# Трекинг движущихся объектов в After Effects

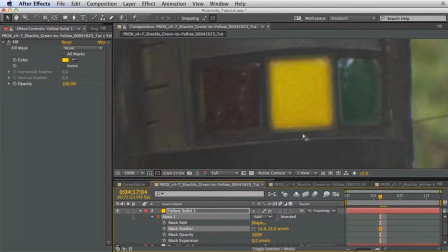740s
Now it's going to spill outside of the mask area, and we're going to see a little bit of clipping where that mask reaches the edge of the solid, but that's fine.
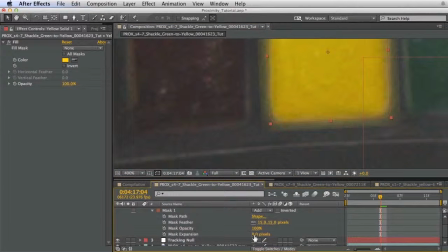750s
So what we're going to do is go to the mask expansion and bring that in. We're going to use a negative value for the mask expansion. So this does a couple things. We've got our feathering on the mask, and then the mask expansion gives us a bit of trailing towards the edge,
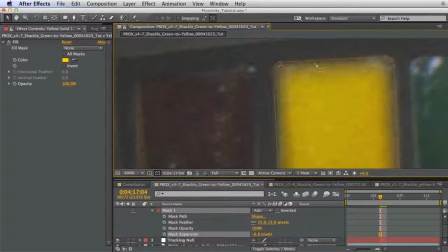769s
where if you look at the lights themselves, it kind of angles away from the camera and starts to get a little bit thinner over on the sides.
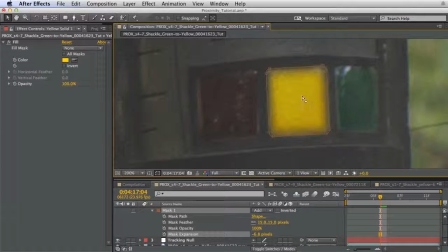778s
And if there was some sort of LED or something in there, it probably would illuminate more from the center than it would on the edges. So I felt that this made it look a lot more realistic to have those edges starting
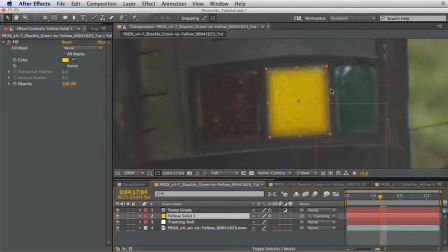791s
to be a little bit darker than the rest of the image. Now this is pretty close.
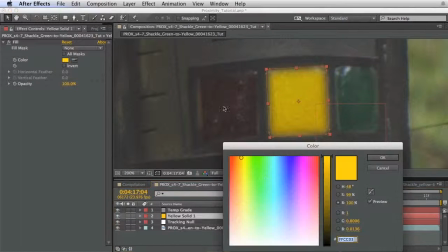799s
Again, we can probably tweak this to look a little bit more orange. So I'll go in my hue here and bring this over just a couple degrees to get a little bit more orange.
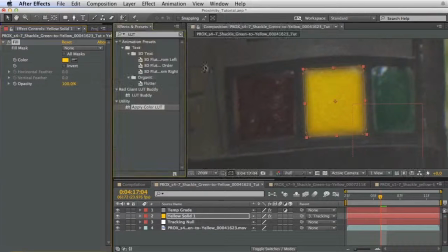810s
And then also apply a glow, a very subtle glow, not a heavy glow. We just want something that gives a little bit of punch to this to make it feel totally illuminated.
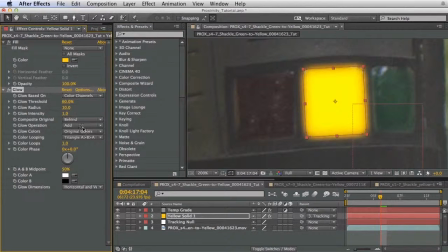820s
So let's go to Stylize Glow. Bring this threshold up so we're processing less of the image. Bring the radius up to spread that glow out, and bring this intensity down. Again, we don't want it to look like an obvious blown out effect.
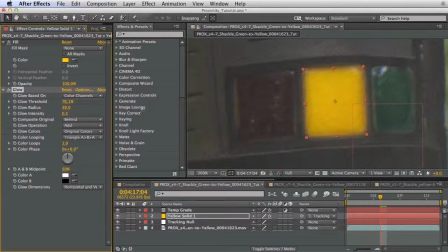837s
We just want it just to the point where we notice that we're getting some glow right there. So what we ultimately want, we want it to blend, we want it to feel mixed with the original image, and we want to see the subtleties, especially that film grain.
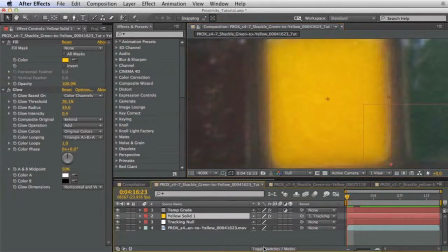856s
So if I zoom in here, we can see that film grain. In fact, I can still see a little bit of that edge of the solid. So let's expand that back in a little bit more.
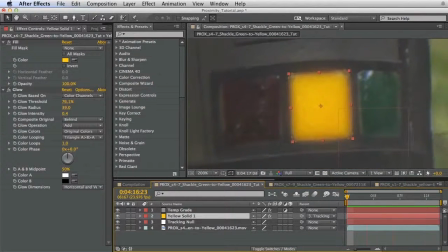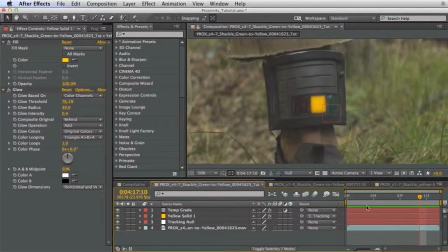876s
So this shot says right here that it's actually a green to yellow shot. So let's move this to the middle. So this is actually should be the second part. And we want a green one.
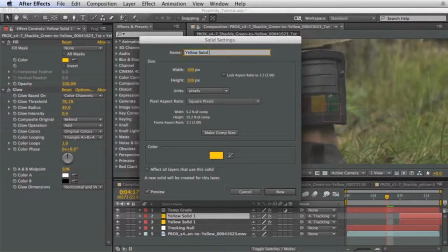886s
So I'm just going to duplicate that, change the name of the solid to the green green solid. Actually, this should be green light. Green light. Change this just for reference.
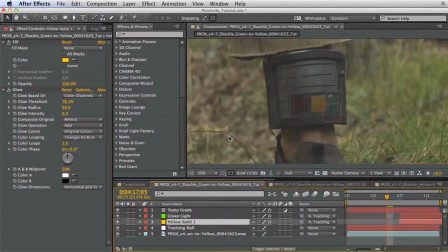902s
Make this green. I should name this first one green, yellow light. I like to stay organized. Green light and yellow light. So let's bring green light back.
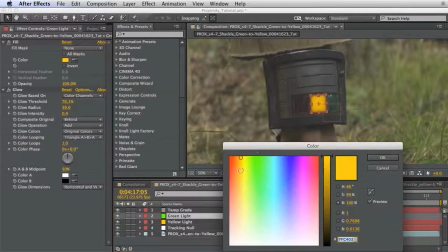915s
Click on the fill color, make this green.
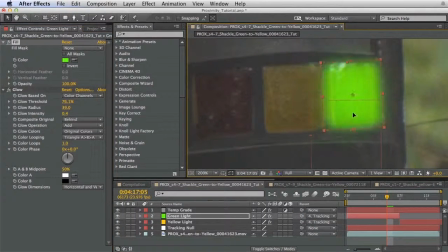919s
And I need to move this over so it's actually aligned with the green light. This should still be parented, so if I move this around, should still be tracking, which it is. I need to bring this in.
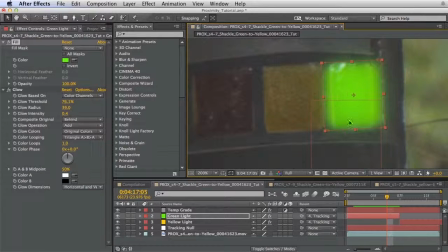934s
Actually, now if I click on this edge to scale it in a little bit, because I like to scale this in the X, it's going to grab that mask, so I'm going to hit M to show my mask and lock that mask. So now I can just grab on the handle there on the side and bring it in a little bit.
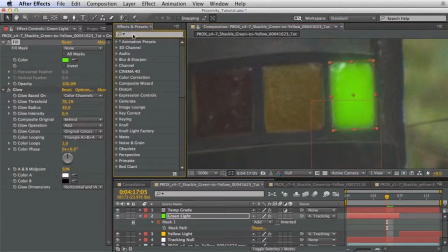950s
There. Now, because it's skewing and angling away from the camera just a little bit, I might want to do something like distort transform
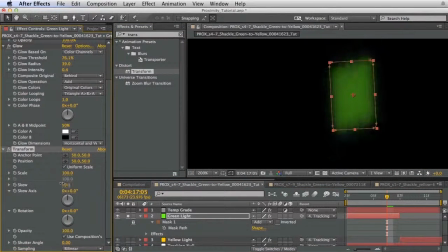961s
and do a skew. Skew would be like that. So as it angles away from the camera, I can skew it a little bit. I don't want to start grabbing mask handles and moving them around because I have these rounded corners, and I just don't want to distort it like that because that would look unrealistic.
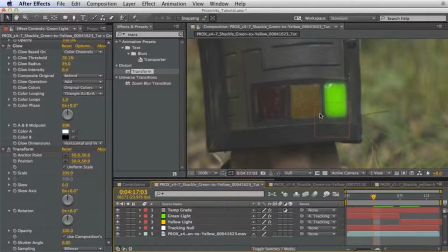981s
Now, in general, I found that the green tends to be a little hotter than the yellow for whatever reason. I don't know why.